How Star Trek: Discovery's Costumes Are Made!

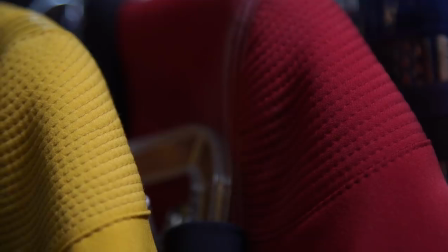[12:27]
The use of color is amazing. And of course, we have our ranks now.
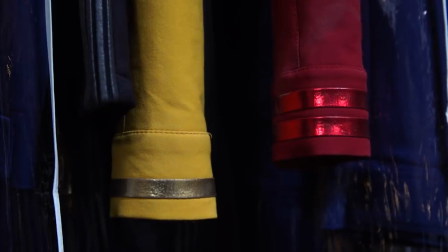[12:33]
This is a great nod also to TOS because instead of trying to do the ranks
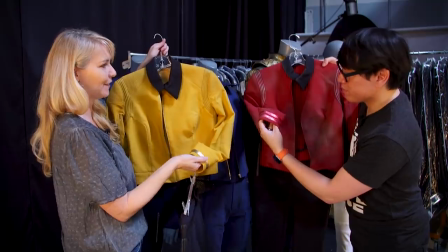[12:39]
on the shoulders They went ahead and moved into the cuffs so you can see that the ranks are there But these are foiled.
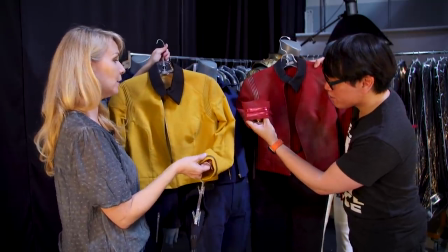[12:44]
They're foiled exactly so they did use the same technique
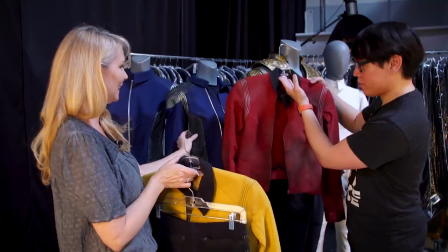[12:48]
You don't you think that this would be an original so it was almost like they adopted the foiling technique here and said Well, why don't we just go ahead and use it as a rank indicator for Enterprise?
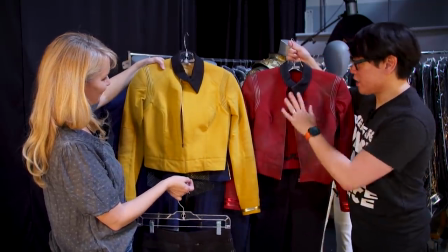[12:57]
So that's exactly what they did and it's absolutely gorgeous and to exist in the same universe this is the same fabric as here it is the same fabric yes
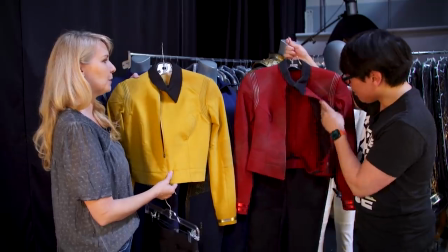[13:04]
and specialty dyed and i know that that creative team did a lot of research on the original colors of tos and they did a
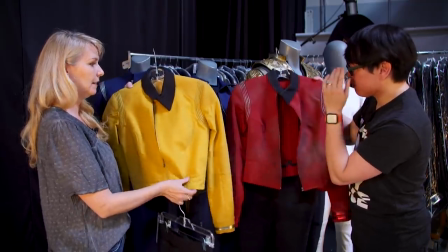[13:12]
huge nod to it the blues and the um the uh yellows and the reds just go straight from that um
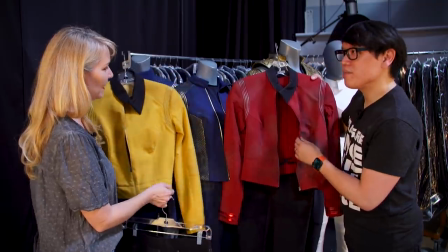[13:20]
that era that tos um color scheme so and then it comes and very much complements the dark blue of discovery Yeah,
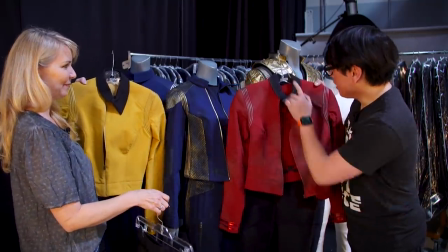[13:29]
so when you see them on screen together, it's a very nice cohesive mix I look at the inside of the collar and these are all labeled but they're labeled for Whether the
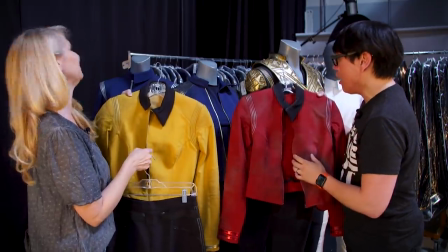[13:37]
actor or the scene this one says stunt right here You mentioned that these costumes are tailored for the the you know,
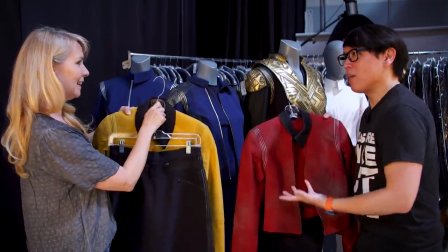[13:45]
the principal actors But when they have extras, how's you know, how's the sizing when you look at hundreds of these costumes?
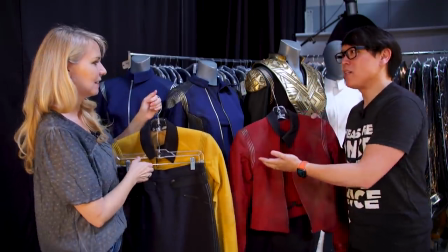[13:51]
What are you noticing in terms of how this production and other television show productions organized sizing?
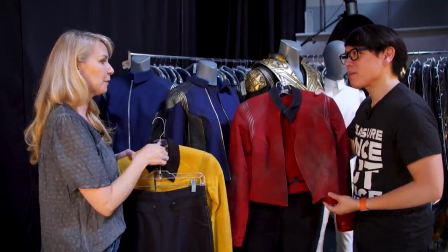[13:57]
That's a good question. In my experience, production, what they tend to do is they do basic blocks.
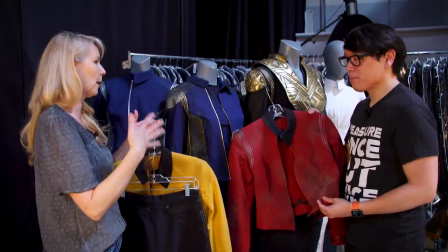[14:03]
So you'll have your extra smalls, extra large, or however size they went up to.
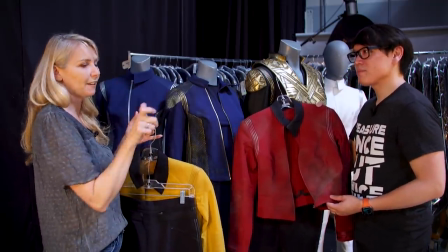[14:07]
And then they would finish those pieces and then bring them to the actor and custom bring them in,
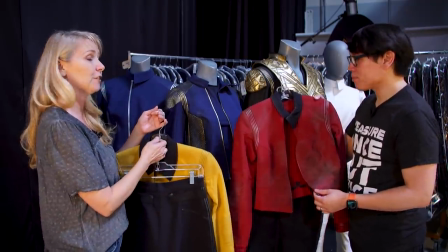[14:14]
tailor them to fit those exact actors. Even the backgrounds got custom-made costumes. Really?
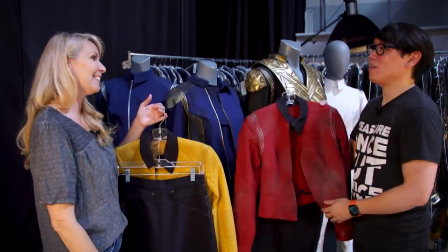[14:19]
They're just not off the rack? They're not off the rack. No, exactly. So that's why you'll see a bunch of names in these.
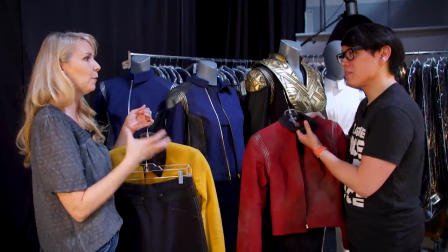[14:25]
And And sometimes they'll see extras, you know, as an extra. And that was maybe possibly not even tailored or worn at that point.
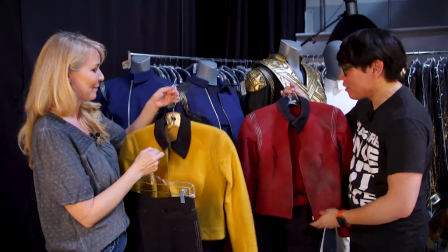[14:33]
We do have a few of those to offer too, so. That's an interesting insight, especially for collectors. Yeah.
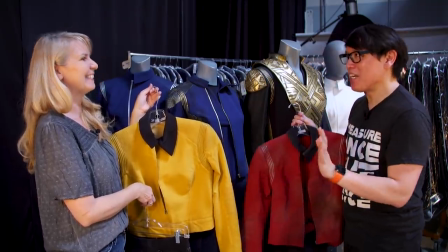[14:38]
Because for someone to pick this up, yes, you're going to want to have it displayed on a mannequin. Yes. But I imagine some people may want to try them on themselves.
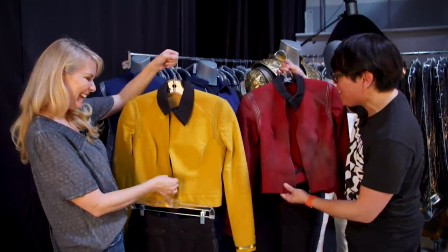[14:46]
They may fit them. But no promises. No promises.
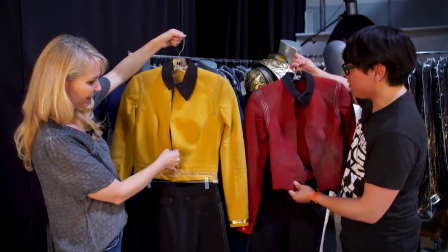[14:49]
These actors are a wide range of sizes. but they are all custom fit to them and they are absolutely just beautiful pieces even if you just use them for mannequins.
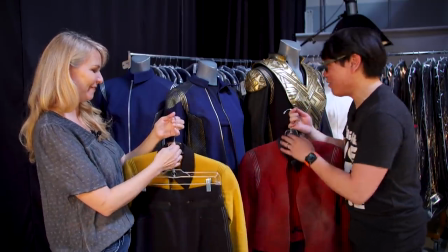[14:58]
That is so cool. Megan, thank you so much for diving deep into the world of Star Trek Discovery costumes with us.
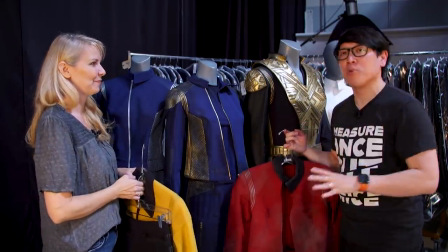[15:05]
There are hundreds of pieces in this auction and we'll be covering more of them as the auction begins, beginning of September.
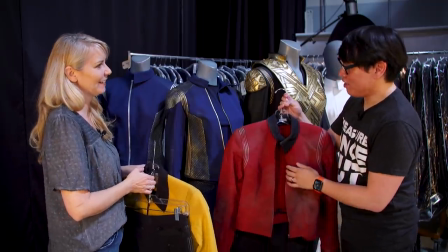[15:13]
September, yeah, September 2nd is when we start releasing the catalog and you can take a look. Awesome, and we'll have links to where you can find that information in the description below.
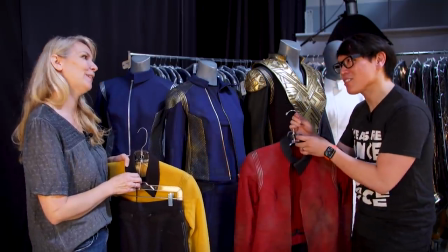[15:21]
Megan, thank you so much. You're welcome. Thanks for stopping by.